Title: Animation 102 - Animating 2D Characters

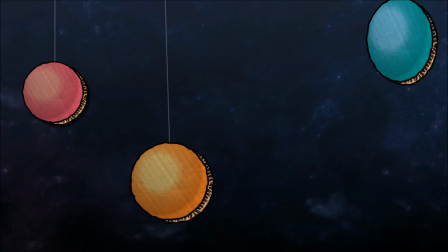Making stuff look good with Unity.
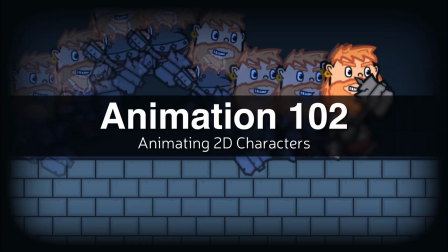Hello and welcome to another episode of Making Stuff Look Good in Unity. This is Animation 102, and in this video, we're going to look at how to set up and animate a 2D character, and then drive those animations with the Animator component. If you haven't worked with animation in Unity before, check out my video, Animation 101, which serves as an introduction and covers the basics.
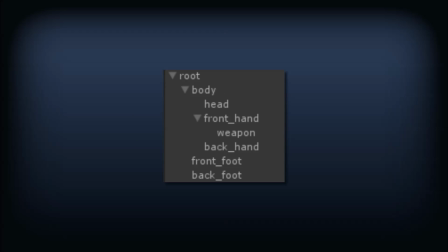We'll start with the hierarchical setup of our character. To keep things simple, we'll work with a limbless character, in the style of Rayman.
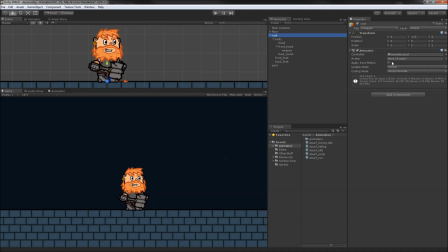Here's the root of our hierarchy. It only has an Animator component attached to it. We'll want to avoid animating its transform values so that we can control them through code. For example, we'll use position for player movement and scale to handle flipping the character. Child to the root, we have the body and the feet.
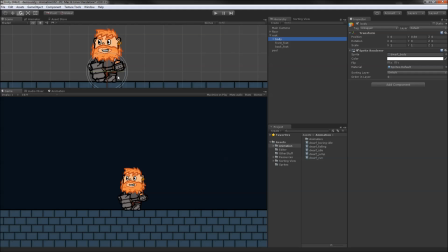Keeping the feet as siblings of the body instead of as children lets us move the body without affecting the feet and give the appearance of hips that remain still as the upper body moves. The body itself has three children, the head and the two hands. The front-facing hand has the weapon as a child.
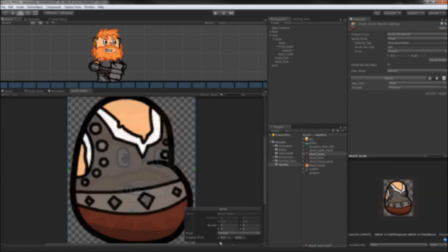In the sprite import settings for the body and head, I've positioned the pivots near the hips and neck respectively.
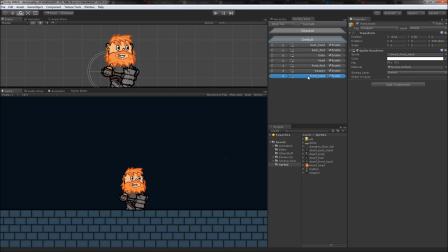This will make it easier to animate convincing movements. This particular character is set up using order and layer instead of Z sorting, but either option would work.
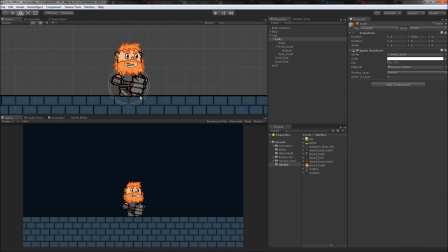Before getting into animation, test out the various movements and rotations of the character to see that everything works the way we want it to. Making changes to the child-sibling relationships of transforms after you start animating requires some serious metadata hacking to fix, or you'll be forced to redo parts of your animations. Here's the idle animation of the character.
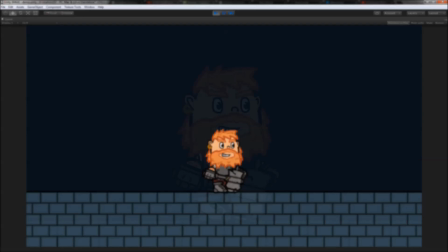It's just the head and the body bobbing up and down, but I've done some offsetting of keyframes to make it feel a lot less repetitive and generally make the animation feel more dynamic.
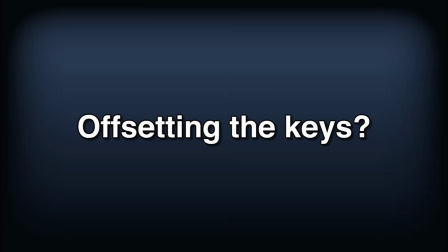What do I mean by offsetting the keys exactly? Take a look at this version of the idle animation.
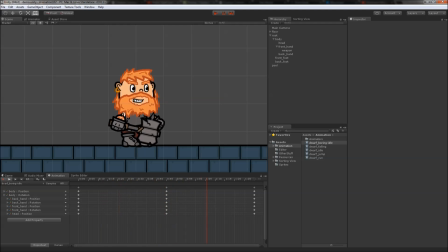The head and hands move entirely in sync with the body, and the animation appears to move at a very obvious rhythm. We'll grab all the keyframes of the head and offset them 10 frames forward. Now it feels like the head movements are just a little delayed from the bodies. At the 90th frame, where the animation was previously ending, we'll add a new keyframe for the head and trim the old ending away.
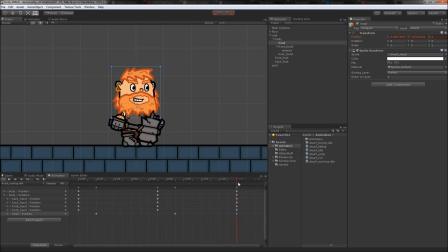To make the head's animation loop, we'll copy and paste the new ending back onto the beginning. Now we've got a properly looping animation of the head bobbing at a slightly offbeat from the body. Previously, we had all the keys set to flat interpolation to keep things looking smooth, but with the new keyframes for the head, you can see it does some awkward stopping and starting caused by the flat curve.
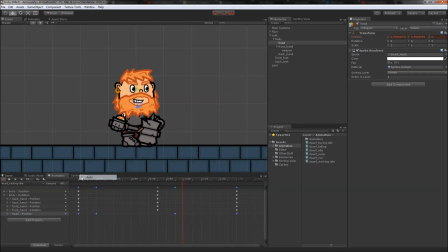We'll set all the keys for the head to auto-interpolation instead, and the animation will smooth out nicely, without any slowdowns. I used the exact same technique of offsetting keyframes for the rotation of the front hand as well, only they were offset a whole 20 frames to create even more of an offbeat motion.
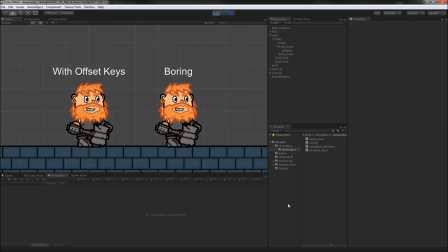Here's the idle animation with the offset keys, next to the boring idle. This technique of offsetting keyframes from your first pass animation is a great way to breathe life into your characters.
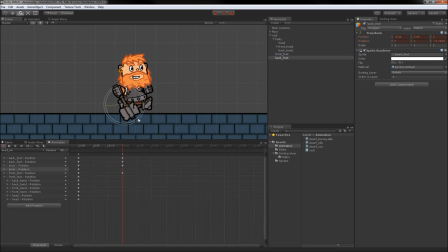Compared to an idle animation, creating a decent walk or run cycle is much more difficult.
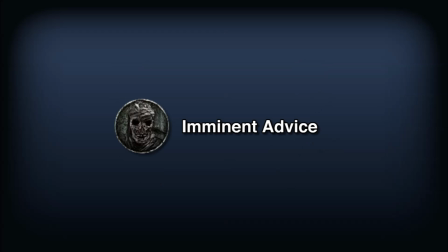I'm by no means a professional animator, but I can give you a few tips for when you're animating a character's movement.
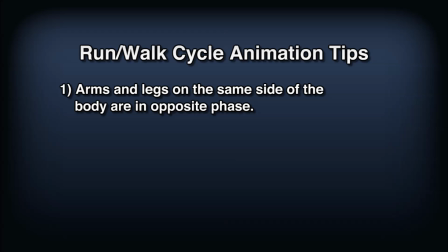1. Arms and legs on the same side of the body are in opposite phase. This might seem obvious, but occasionally people get it wrong.
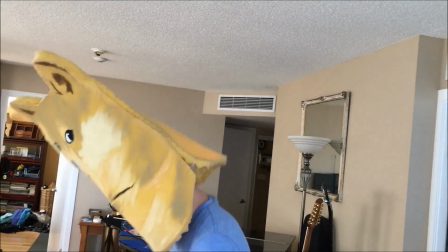This is something you'd quickly notice if you just got up and walked around your room. It's usually a good idea to stand up and act out an action while you animate anyway, so don't be afraid to try that.
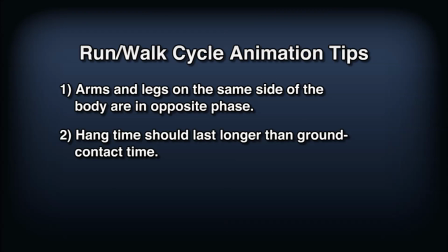2. Hang time should last longer than ground contact time.
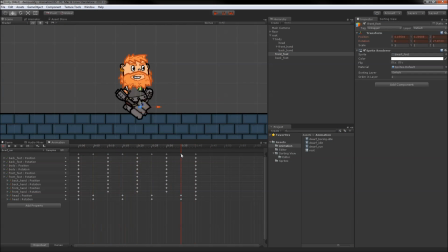In my animation, I just made the airborne frames have flat interpolation to give them more time than the frames where the feet are planted on the ground.
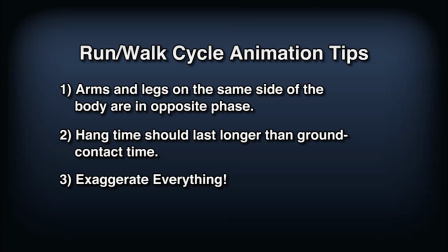3. Exaggerate everything.
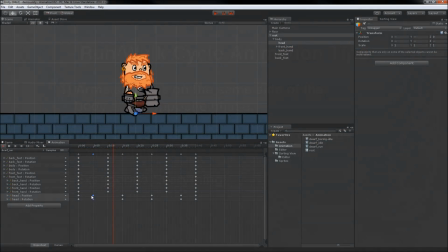This one kind of depends on the game and the aesthetic, but for a cartoonish character like this one, great big movements and a bobbling head will make things feel much more lively. Now that we have an idle and a run animation, let's set up the animator for our character. Here's the animator window.
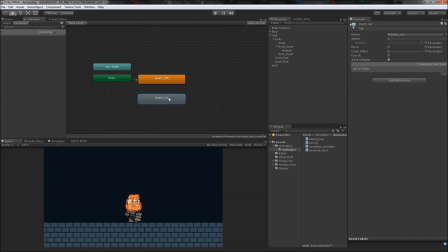The two animations we created have been automatically added for us. The idle state is set as the default state. This means the dwarf will be idling when the game starts. We'll add a transition from the idle state to the running state.
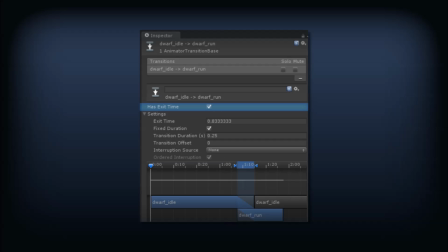By default, all transitions have the hasExitTime property set to true, meaning that the transition will occur after a certain amount of time has passed. In this case, the transition starts 83% of the way through its loop and takes 250 milliseconds to blend into the run state.